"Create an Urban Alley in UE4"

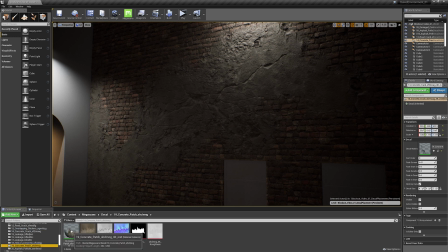(4:14)
I'm mostly using broken concrete, leakages, and cracked decals for this,
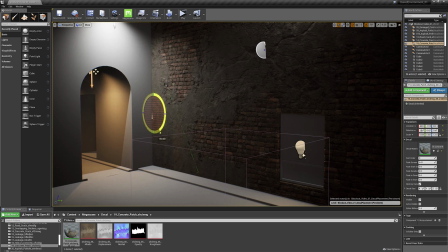(4:19)
but it adds an invaluable layer of realism to the walls without looking out of place.
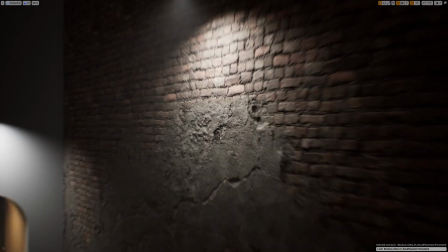(4:25)
Let's zoom out a bit and see how this looks so far.
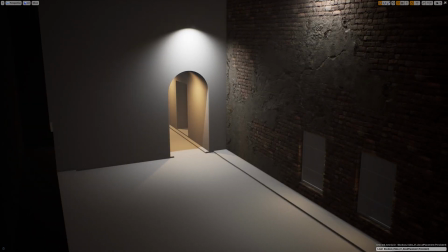(4:29)
There's still a lot of assets, surfaces, and decals to add all over the scene, but the next thing I'm going to show you is something more specific.
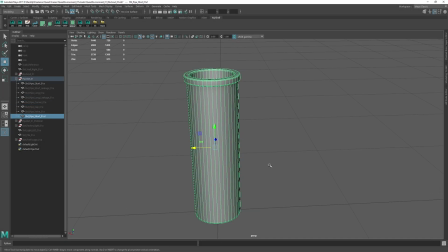(4:37)
You've probably noticed a bunch of pipes all over the place during the introduction, and those pipes are just cylindrical objects but with a twist.
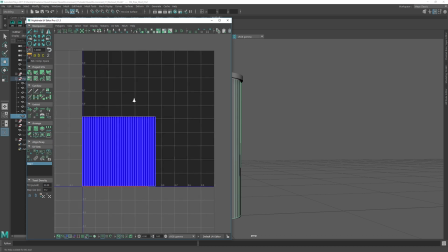(4:45)
I duplicated the faces where I wanted to have some leaks, adjusted their UVs for better planar projection,
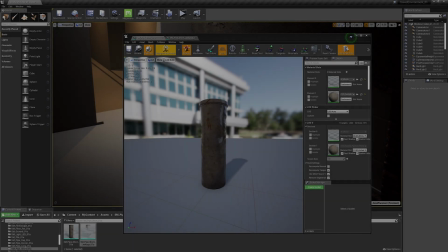(4:51)
and from there sent them to UE4 and applied a few materials on them.
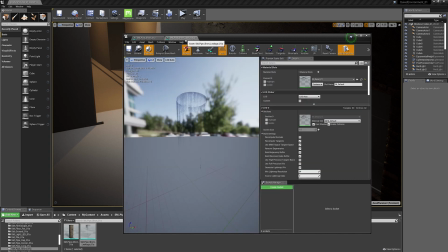(4:56)
The workflow I just described is called Trim Sheets, and is used in probably every video game out there nowadays.
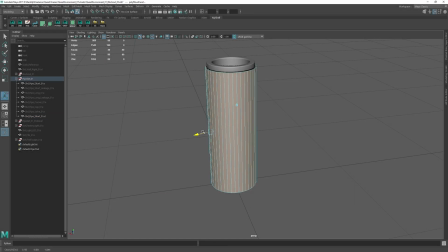(5:04)
I also pushed the overlay meshes vertices along their normals just enough to avoid some z-fighting issues, which happens when you have two meshes overlapping each other.
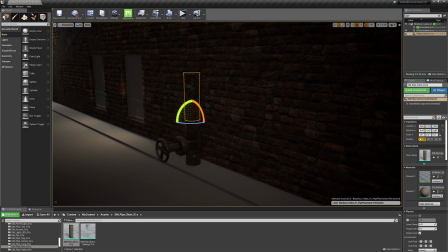(5:15)
As you can see, the pipes look fairly simple, but once you add decals to the leaks, they really start to stand out more on the scene.
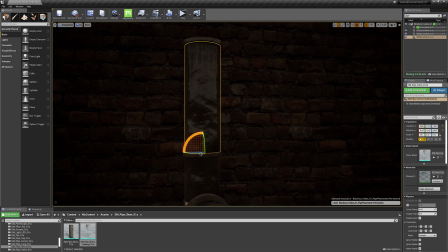(5:23)
Coupled with a roughness tweak to make them wetter, and you have some great looking assets in no time.
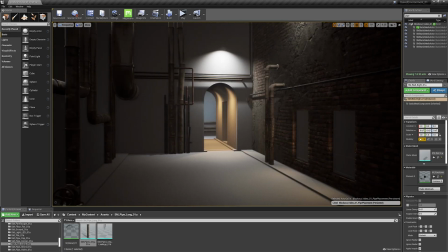(5:28)
I'll just skip over where I had the pipes already set up, but this should give you a good idea of the workflow I used in this environment.
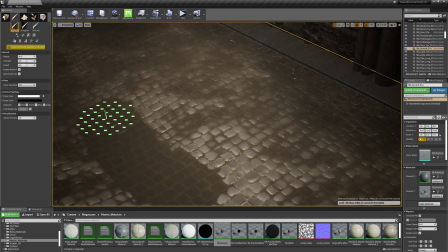(5:37)
From there on, I just applied the same workflow to the entirety of the scene. The floor, for instance, used the same workflow as the walls, and I vertex painted the water puddles in there to give more depth to my scene by playing with reflections.
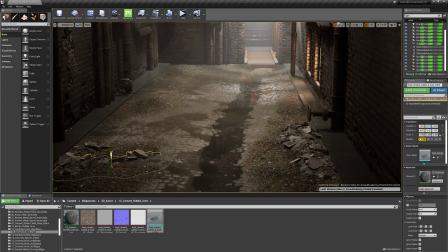(5:52)
Next, I imported a bunch of assets from Bridge, then started placing them around here and there.
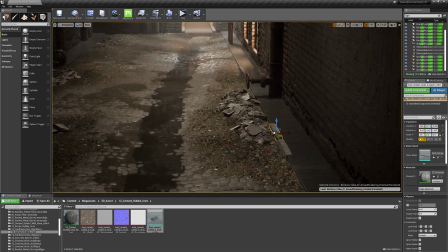(5:58)
Before I knew it, the scene was already starting to show its final form.
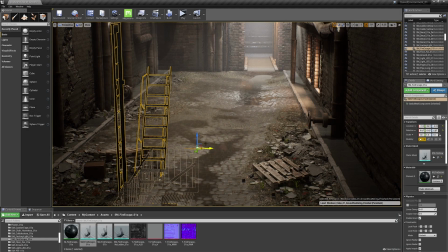(6:02)
Add to that a couple of custom assets like the escape ladder on the top right, and your larger details are now all in place.
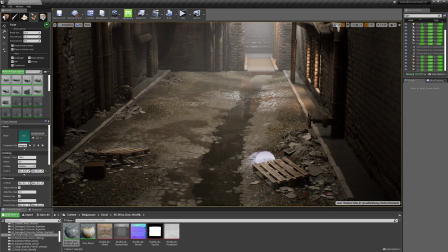(6:11)
Last but not least, I fired up the foliage tool in Unreal, which despite its name,
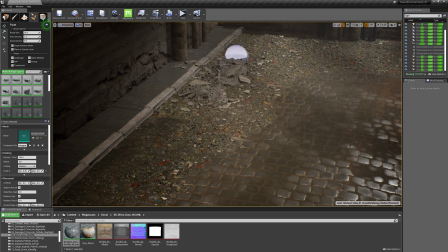(6:16)
is great for scattering plants, debris, leaves, and all sorts of other small assets.
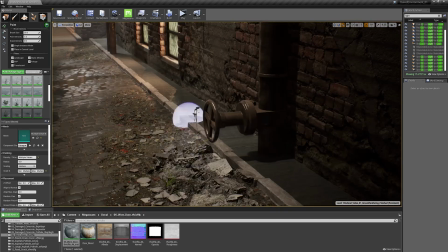(6:21)
This is the final detail pass and truly makes your environment shine,
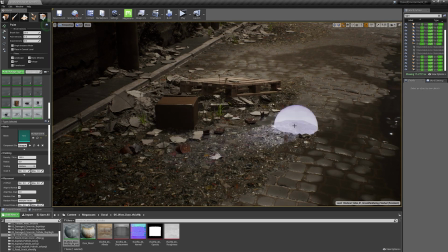(6:26)
so always take your time when doing it, but also make sure that you don't overdo it.
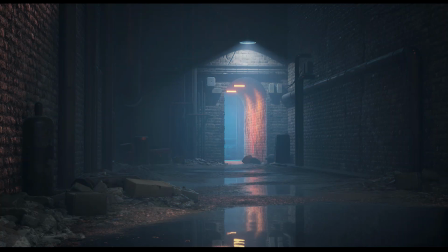(6:32)
Alright, that should be it. As you can see, the environment went through a bunch of detailing passes before I got to its final stage,
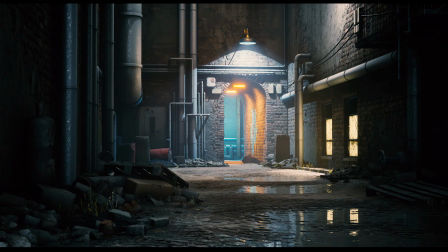(6:39)
and I've also added a lot of other details like electrical boxes and cables, garbage bags,
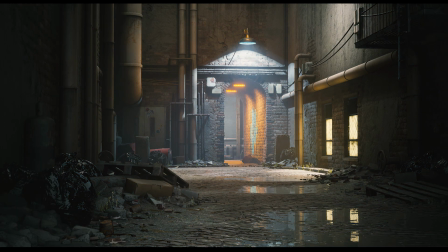(6:45)
and so on.
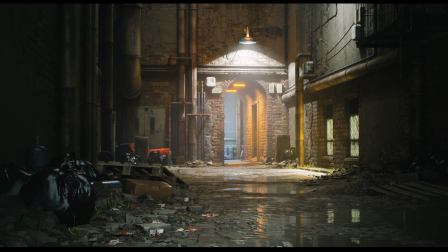(6:46)
When looking at a scene like this, it can be compelling to think that you're just using pre-made assets and moving them around, and you're technically doing just that.
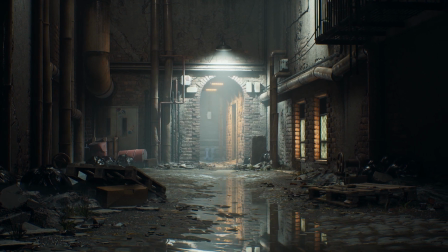(6:55)
But a scene is so much more than just assets. It's the lighting, composition, atmosphere, and dynamic between objects.
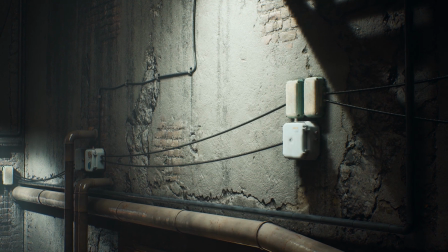(7:04)
A workflow like this is an opportunity to truly transcend the small details like you being the 58th asset in your scene, and instead truly focusing on what makes you an artist that stands out from the crowd.
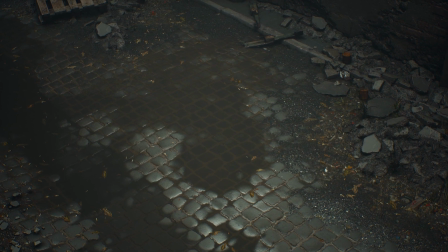(7:17)
I hope you enjoyed this environment as much as I did while working on it,
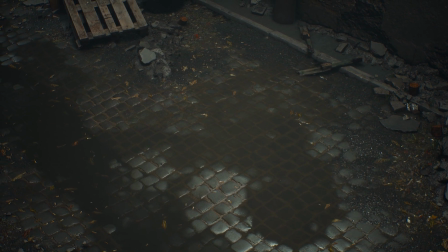(7:20)
and please tune in on Friday the 6th of September at 7pm CET for another extended breakdown on this scene,
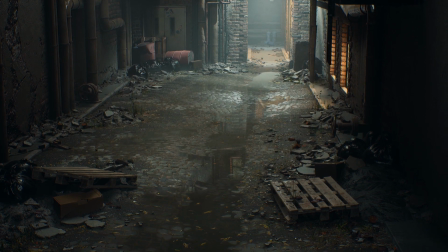(7:28)
where I'll answer your questions. Thank you so much for watching, and I'll see you next week.